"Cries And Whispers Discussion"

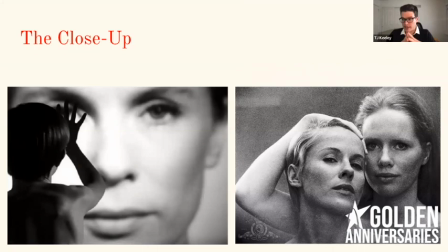27:46 And it's a film that is obsessed with identities, the merging of identities, the dissolving between two women who, you know, one is an actress who is refusing to speak.
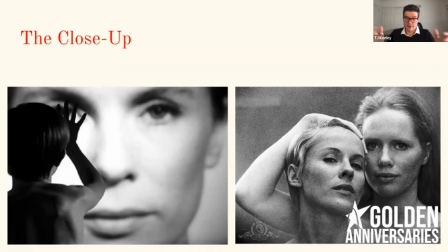27:58 So this takes us back to what Deleuze was just talking about a moment ago, and the other is her caretaker. So as you watch the rest of the film, and I'm really going to do a poor job describing this. If you haven't seen it, you need to watch it. If you have seen it, you need to watch it. There seems to be a dissolution between the two of them.
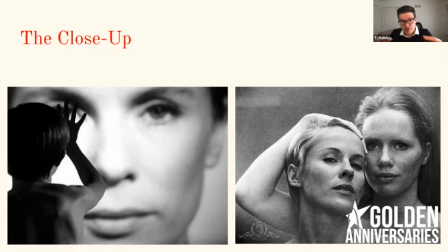28:14 We begin to lose the distinction between who is who. Are they the same woman? Are they two sides of an expressed consciousness? Are they two distinct people who are losing senses of themselves? And so a lot of this film is precisely about the relationship between the face and individuation.
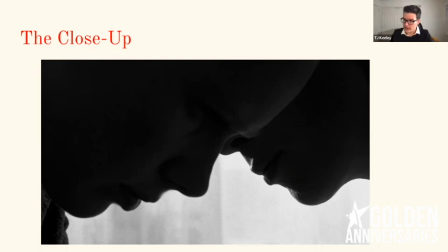28:30 We get shots like this one that's in stark contrast. It's a silhouette in profile of two women coming close together, a moment of intimacy, perhaps of erotic shared intimacy. It's starkly dark black contrasting against the white. And again, it almost looks as though they're merging together at the nose.
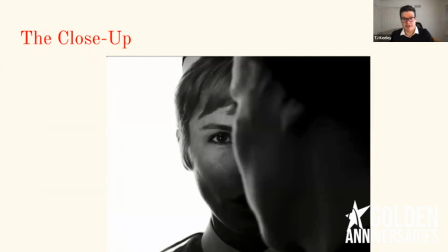28:50 So it's two women, but it looks as though if this shot were to continue, they would sort of form together into one. There are also compositions throughout that film, and there's some in Cries and Whispers that look something like this. There's an obstruction between the two faces within this composition.
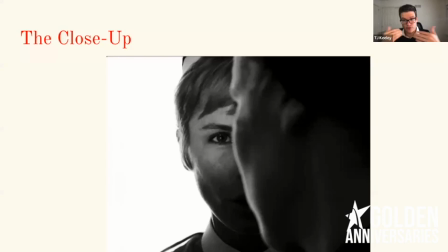29:07 One, we're seeing head-on, which a lot of the time Nyquist and Bergman will use to show a sort of bare vulnerability, looking straight into the camera and creating another space off camera that outside of the frame, the viewer cannot see, but it opens up that frame.
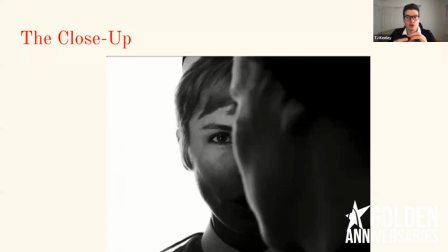29:22 And then a character sort of in profile, so that the character in profile is less involved, less powerless, a little bit more dismissed. But in a composition like this, it almost creates a composite face from the two sides.
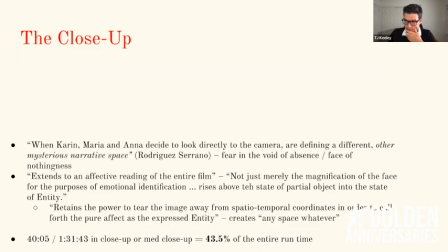29:38 Here's another example of that.
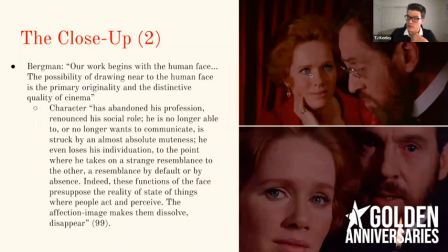29:41 And then, sorry, if I go back, we can see something like that beginning here between the doctor and between Maria, where she is infatuated, seduced, enamored by him, and he's sort of just passively eating, right? So she's facing us because she's the one experiencing the pure affect, And because he is indifferent,
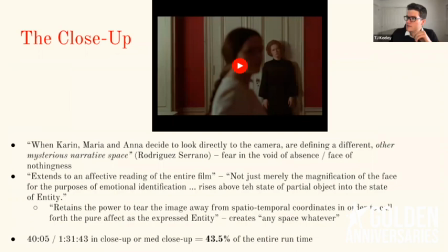30:01 he's the one that is projected in profile there. So moving a bit further, this is when we're talking about creating the other mysterious narrative space in the portion
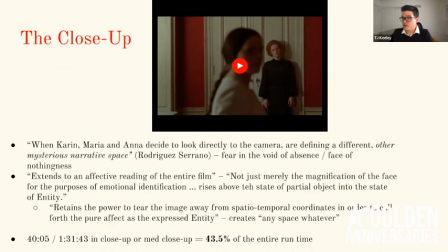30:15 of Cries and Whispers where Agnes has died and we're in maybe Anna's dream, maybe, you know, whatever. she calls for her sisters to come in when Agnes comes back, and each of them sort of moves into the frame,
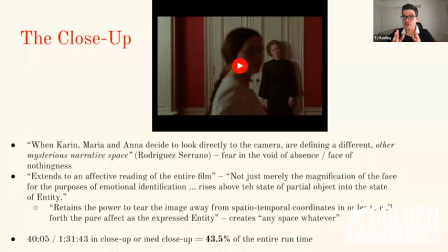30:30 into an extreme close-up, where it would suggest the purpose that close-ups are usually used for, which is emotional identification. However, Rodriguez Serrano points out that what it's actually depicting is the other mysterious narrative space.
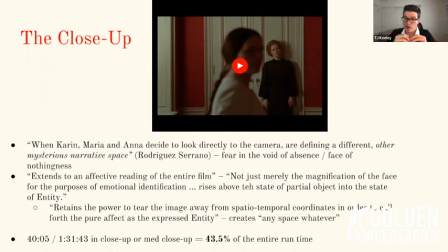30:46 In looking directly into the camera. It's looking beyond the metaphysical world of the film and into some sort of fear in the void of absence or a fear in the face of nothingness. If we go back to Deleuze, Deleuze talks about how shots like this can create an effective reading of the entire film.
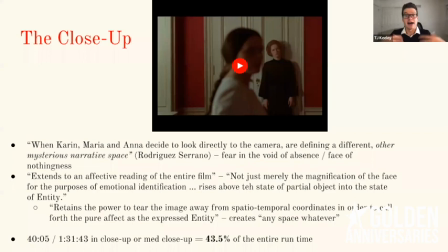31:04 They're not in isolation. You wouldn't say this is just an effective shot. You would say that the successive image in relationships or the domination, as we'll see at the bottom there, 43.5% of the film of these shots creates an overall effective reading of the film,
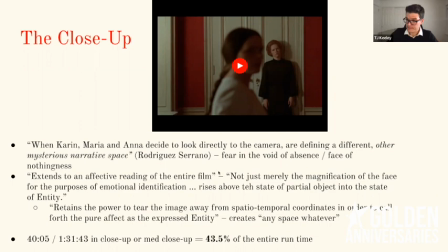31:20 one that rises above mere representation and towards the recognition of some sort of other entity.
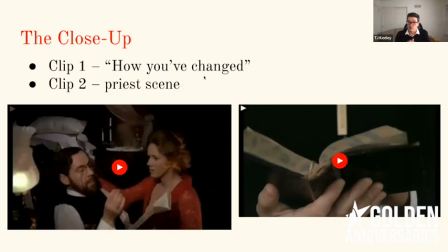31:28 So, oh, I don't want to play that. Nope. All right, moving along. So I do want to play briefly a scene here on the left between the doctor and between Maria, where they look at each other's faces through the mirror, and he describes to her how you've changed,
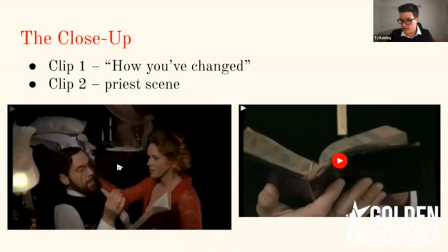31:44 he says. So, I'm going to play this now. Is that okay, Brie? All right.
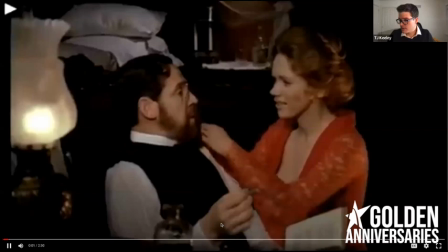31:51 Let's see if this works.